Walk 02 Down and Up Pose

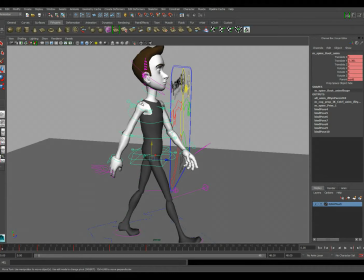8:08 If you think of the arms as sort of like the
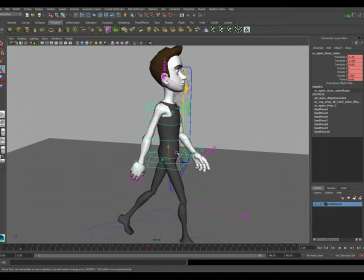8:14 umbrella or the parachute, as the character drops down, let's make them drag up as if they're kind of doing a little bit of a drag because the character drops so much, you know. And so I usually do that.
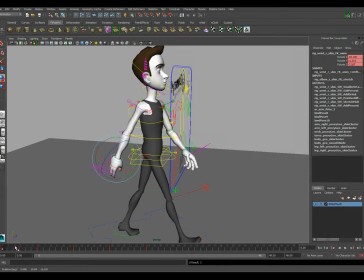8:31 And what that's also going to give you is, since this is sort of the back pose, it's going to give you just a little bit of overshoot with the arm.
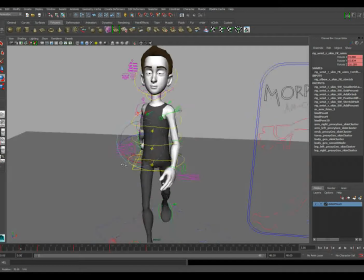8:39 Okay, and then we get the same thing with the front arm.
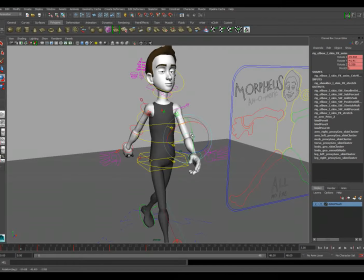8:46 Maybe move this forward a little bit more. Okay, of course, you'll want to do a little bit more with the hand. This may be the point that you decide to
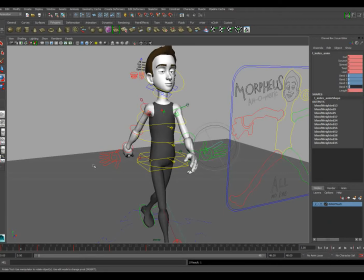sort of put a little bit more openness into the hand.
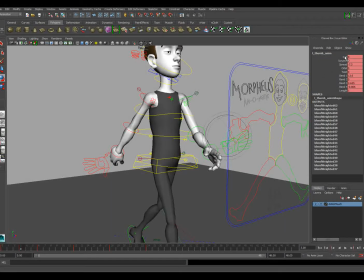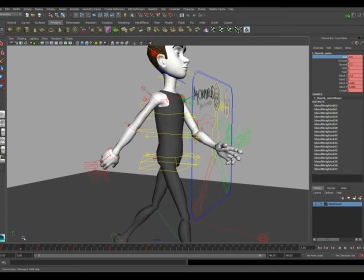9:20 Okay, and so that feels a little bit more like this. There we go.
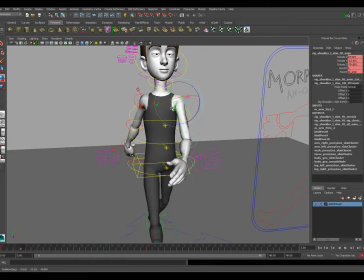9:26 Some people actually take this a little bit more in front of the body, like this as well, and so that's not bad.
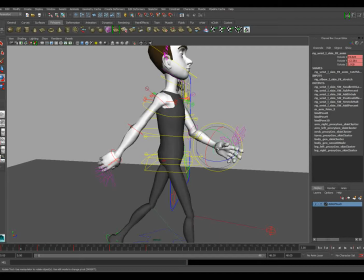9:32 We can do something like this. The hand position is kind of
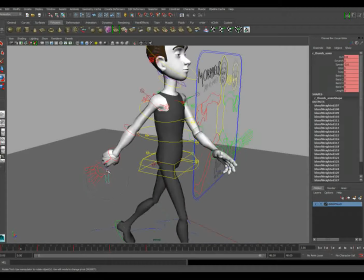9:37 slightly dependent on just general emotion, like is the character walking, you know, what's the casual hand pose the character's doing. Like, you know, some people's arms kind of roll inward a little bit more than others. I want to do a little bit of something like that, just to kind of give them an extension right there at the end.
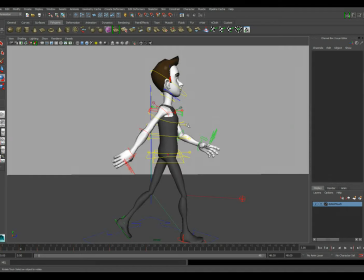9:56 Okay, and then now since this character is starting to fall forward here, I'm also going to drag the chest back just a touch.
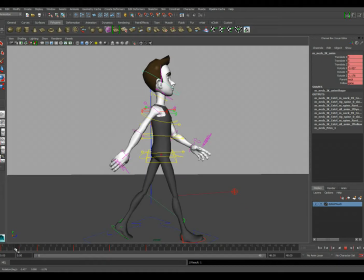10:03 I'm going to drag the head back just a touch. And so that makes it feel like he sort of falls forward and is sort of dragging in that fall.
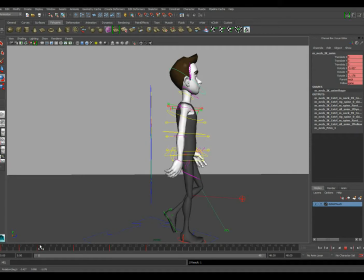10:11 Does that make sense? Okay. And so because we did that, I'm actually going to make some slight changes to the passing pose.
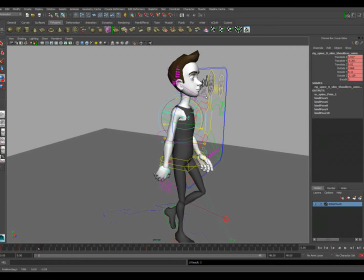10:19 I'm going to go ahead and have that be when the head dips. Okay. So we get like a little bit of a head rocking forward.
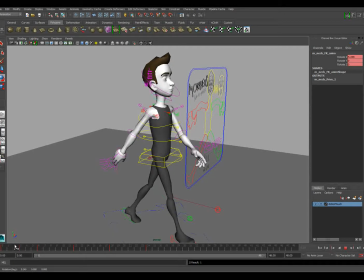Something like that. Okay. Okay, so if we watch that now.
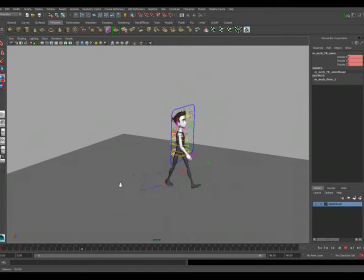Okay. Now, something you're probably already seeing is kind of this hesitation on frame 24 before he pops forward there.
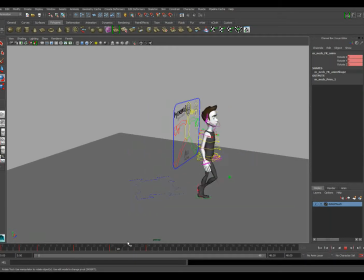11:02 And we'll take care of that here once we get into polish, because that's something that's going to just be a little annoying to us.
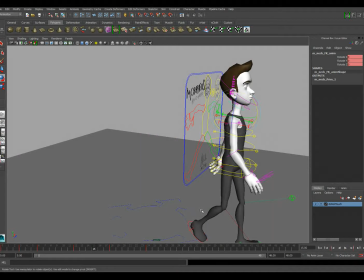11:10 So usually what I would do is I would go do the other down pose, since I'm already in the mindset for down pose.
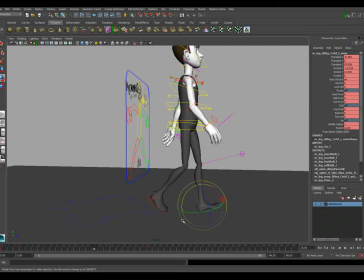11:17 For sake of this video, I won't do that. I'm just going to do the other up pose, and then I'll do the down pose off camera and come back and we will talk about what we have, since we have all the poses at that point.
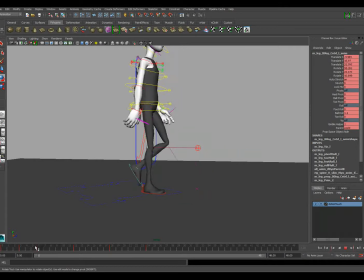11:29 So let's talk about the up pose. So the up pose, the foot's going to start to rise a little bit. We can already see that happening here.
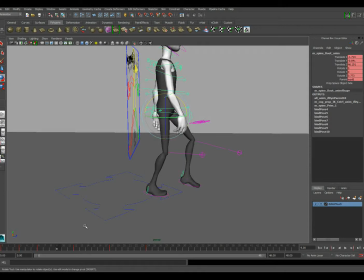11:38 So before we go to the feet, let's sort of talk about the sort of the wave motion of the hips. So if we look at the contact pose and the passing pose, the hips don't really change up and down very much.
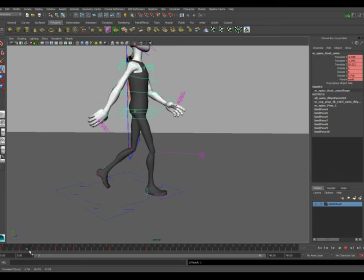11:57 But on the down, it kind of dips a little bit. And in fact, I could probably dip mine even a little bit more. So we get a little bit of a down right there, right? And then it sort of starts to push back up. And that's happening because this leg is applying force to the ground, and this leg back here is sort of pushing the character over top of this leg.
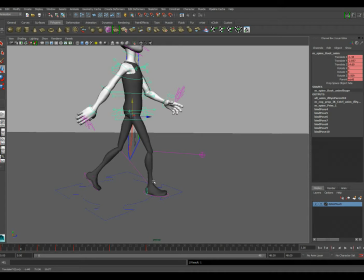12:17 So think of this as sort of like a pole vaulter. This is the leg that the character is kind of being launched over. Right? You're pushing with this leg and sort of launching them over this leg.
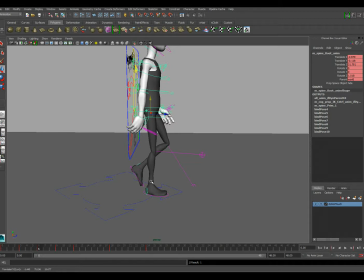12:31 And so now that the character is kind of in balance here, they start to go off balance in this next pose. This is where they kind of throw themselves intentionally off balance to start their sort of fall forward into the contact pose.
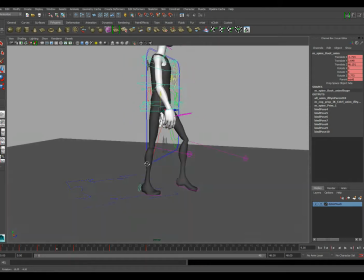12:46 Okay, so this is going to be the highest pose up.
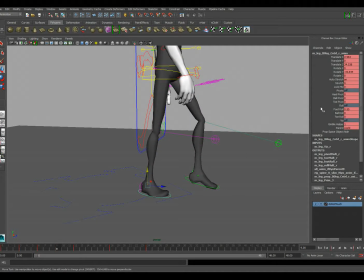12:49 This is going to be the pose where the character is sort of pushing themselves up in the air, sort of artificially high.
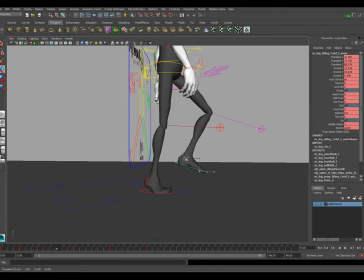12:59 And this, we usually do this pose a little higher than is really necessary because it just looks a little bit better.
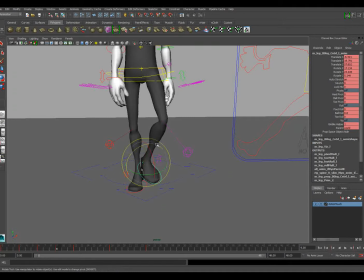13:07 It makes it clear that this is the highest pose.
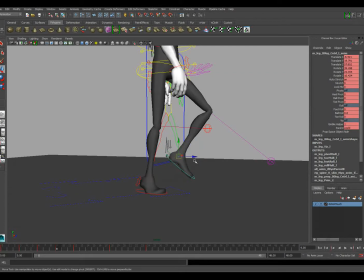13:11 And so now there's something that the foot does that's kind of interesting. I'll drag the toe back just a little bit. So if we look at the foot through these two poses, what it kind of does is it pushes off here, right?
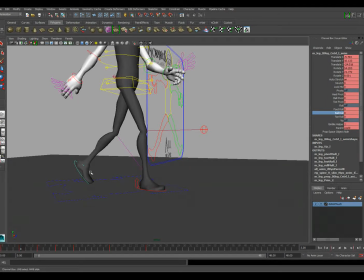13:26 We may end up even changing that pose a little bit.
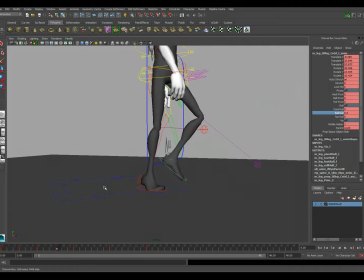13:29 And then it passes, and it kind of goes relatively high, but then the toe is usually kind of pointed somewhat down because of the push off here, right? So during the passing pose, you have to try to go from your toe pointing down to your toe pointing up here, okay?
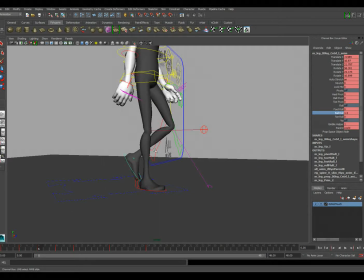13:46 So there's sort of this little, like, penduluming at the knee almost, like you kind of flip your leg out. And so usually that ends up resulting in the toe kind of dragging a little bit, and the foot kind of dragging a little bit, and the toe kind of flipping out right there at the end.
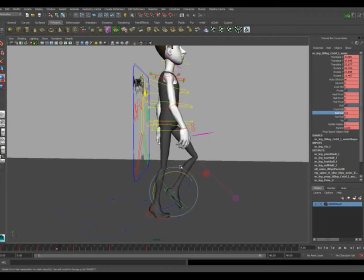14:06 Okay, so that's the up pose, or at least that's the feet part for the up pose. So now we're going to look at what the arms are doing.
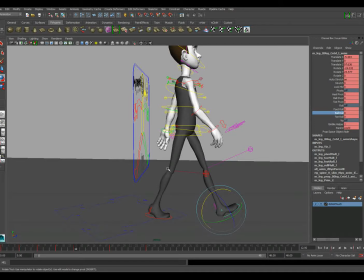14:16 So again, the arms are headed toward this pose here, sort of well, actually, really, they're headed toward this pose. They're headed toward their overshoot on the down pose. But we know that the arms are kind of rotating forward, right?
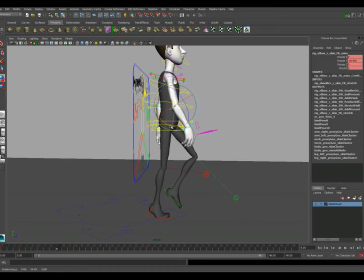14:31 And so what I usually like to do in most of my posing is I like to just sort of take in, at least in the arms, take into consideration the motion that the arms are
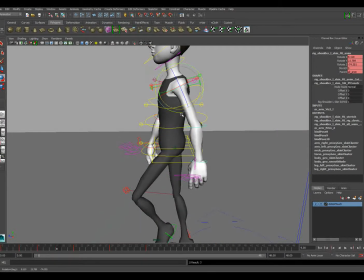14:41 traveling and sort of build some drag into that motion.
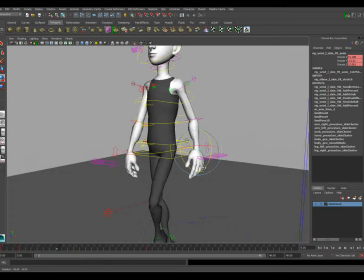14:47 Okay? And so it will just make it a little easier for you when you go to polish this later, that you will
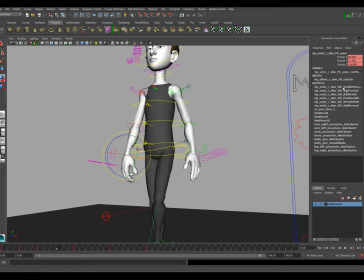14:56 you'll already have some stuff happening in here when it comes to the
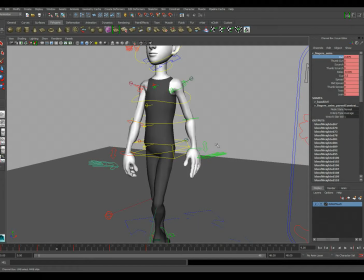15:03 sort of your arms feeling less robotic. Okay, so I'll do a little bit like that.
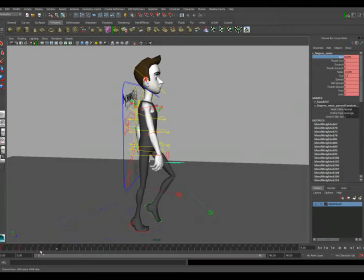15:08 Let's see what that feels like. Yeah, so you kind of feel that. It kind of feels like the upper arm gets there a little earlier, and then the elbows kind of flip out from that, flip forward. Okay, so let's look at our spine and our head.
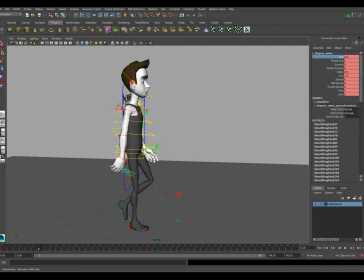15:26 On frame 6, we kind of added a little bit of rotation forward, right? Which I don't know if I've really added that on this next one here. So that means, I really haven't set a keyframe on everything on this, have I?
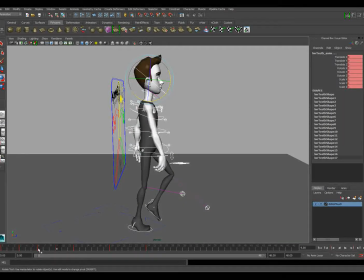15:39 Go and set one. So that means if the head is down, and we're kind of going back up to our neutral here,
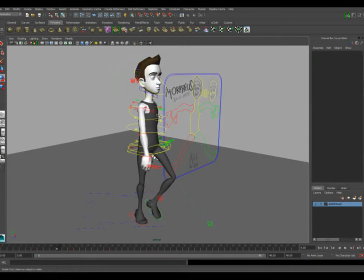15:46 what I may end up doing is in the spine, just adding just a touch of drag
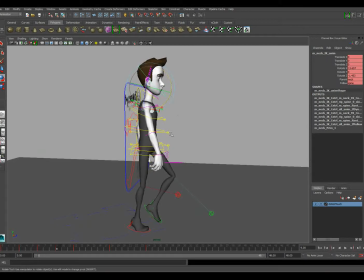15:52 as the head comes back up. Okay, so that's going to do that sort of that opposite of what was happening when the character fell and it dragged the head back. Well, now the character is going back up, I'm dragging the head down just a little bit.
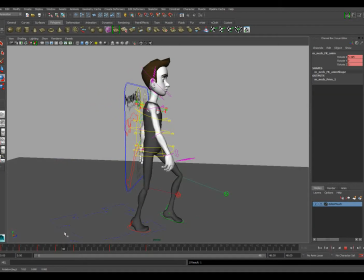16:11 And so we get sort of this built-in overlap in the head. Okay, and that's probably going to be too much. I'm probably going to have to go back and take some of that out. But for right now, that's alright.
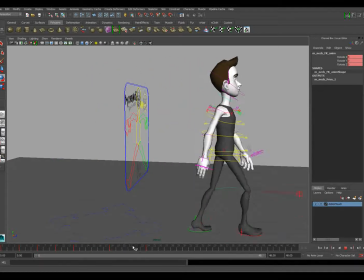16:26 That'll work.